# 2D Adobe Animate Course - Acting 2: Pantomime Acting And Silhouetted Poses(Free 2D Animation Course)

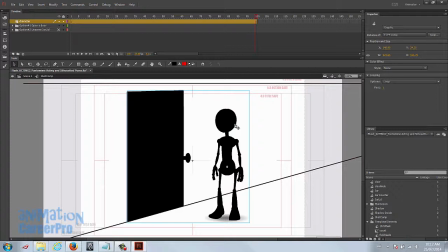I'm going to offer some helpful tips along the way. And then of course do watch the video, but as I mentioned earlier, you guys have done enough animation up until now where you can probably just run with it. You know what has to happen, so you can go ahead and do your own animation. Just watch the video and then you can do your own thing if you like. Alright, so I'm going to start off with blocking this animation out. I'm going to give it a 6-frame hold.
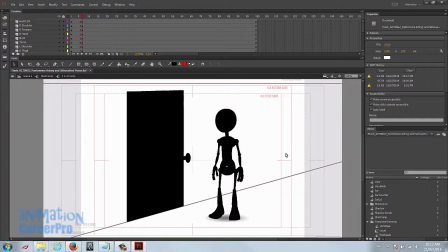You can draw out a little storyboard if you want to thumbnail this on another layer or just on a piece of paper at home. You can go ahead and thumbnail your action just if you want to plan out your poses. But I'm just going to go ahead and wing it here. So I'm thinking I'm going to have him nonchalantly just grab the doorknob and just give it a little pull as if he thinks this door is just going to open.
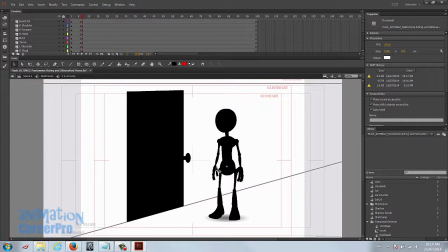I'm thinking I'm going to have him progressively tugging on it harder. I'll probably have him do it once or twice after the initial pull, and then he's going to get really frustrated. our first pose, we're just going to anticipate before he grabs the doorknob. Just going to lock that shadow layer up.
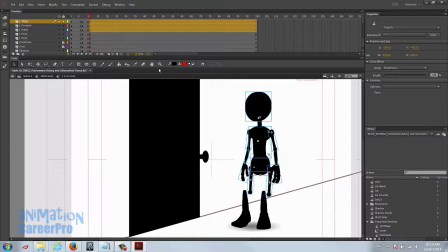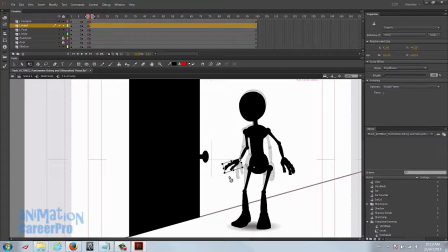This pose is okay for the anticipation. I'm just going to go 2 frames down the timeline and we'll do the grasp, help him grasp it, the doorknob.
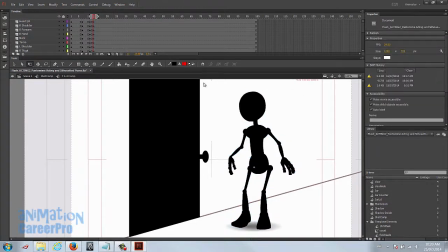Okay, so instead of shifting everything around to get the knees unbent, I'm just going to go back to frame 1 and copy it over. We're using poses that might be close to the pose we need next, and just making our modifications to suit and clear the extra keyframe.
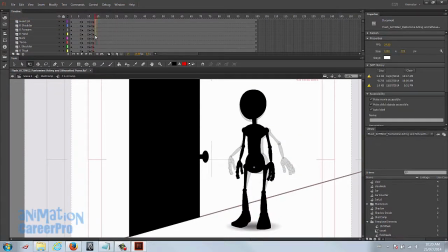That's the only thing when you copy and paste in Flash, it makes that extra row beside, and you have to clear it. It's very annoying. If anyone knows how to fix that, I'm open to any tips on that.
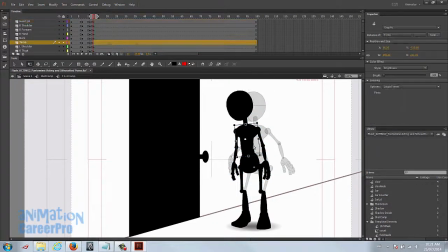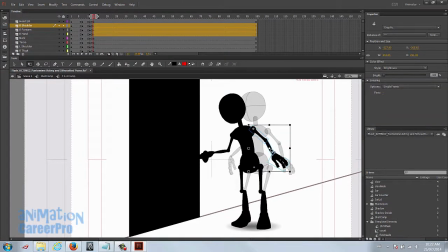So think about last class and the line of action. Really think about where you can put S curves and C curves. You can see the arm's bent this way, and I'm thinking maybe I can get the arm to have like an S curve shape here. So we'll just try that.
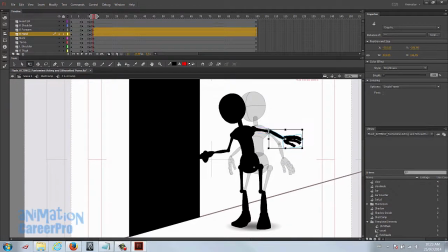It doesn't always work out because this is more of a subtle action, so we don't need an extreme pose. Sometimes we can get a nice flowing line going across where the arms are from left to right. Okay, so we're going to leave that left foot planted, and we're going to take a little step.
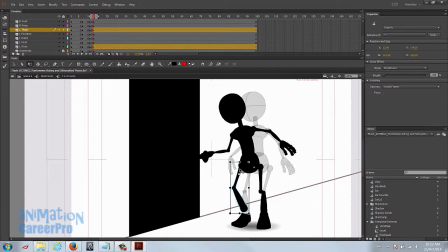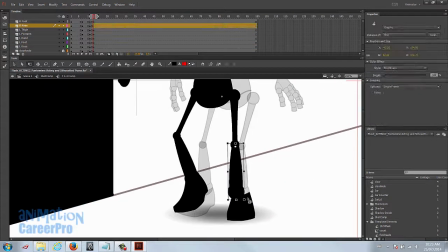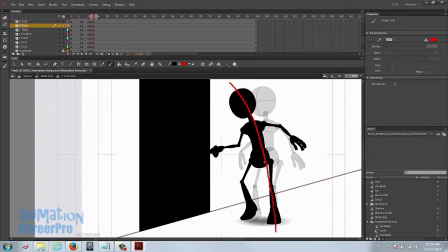His body has this nice C curve action happening, and there's a bit of an S curve happening with his arms.
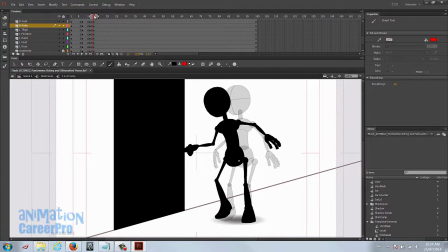So we always want to think about how we can create those nice flowing designs in our pose. This is where appeal comes in. I'm just going to go 2 more frames down the timeline, set a key, and we'll just settle him. We'll bring his leg back down.
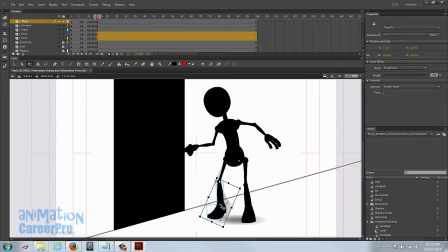And the purpose for that step is really it's going to give him something to, once his right foot is planted here in this new position, it just gives him a little bit of leverage to open the door.
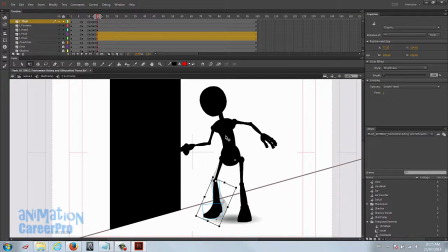And we don't want to exaggerate this too much because he thinks it's unlocked, so he's just going to try and give it a little pull.
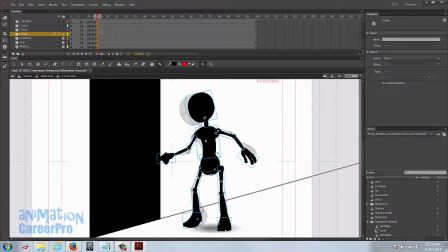I know we usually adjust timing later, but I'm going to move this over so that it's only 1 frame. And I'm going to ease this. 1, 2, 3. We'll go 3 frames down the timeline and just ease that. Just give it a little skew.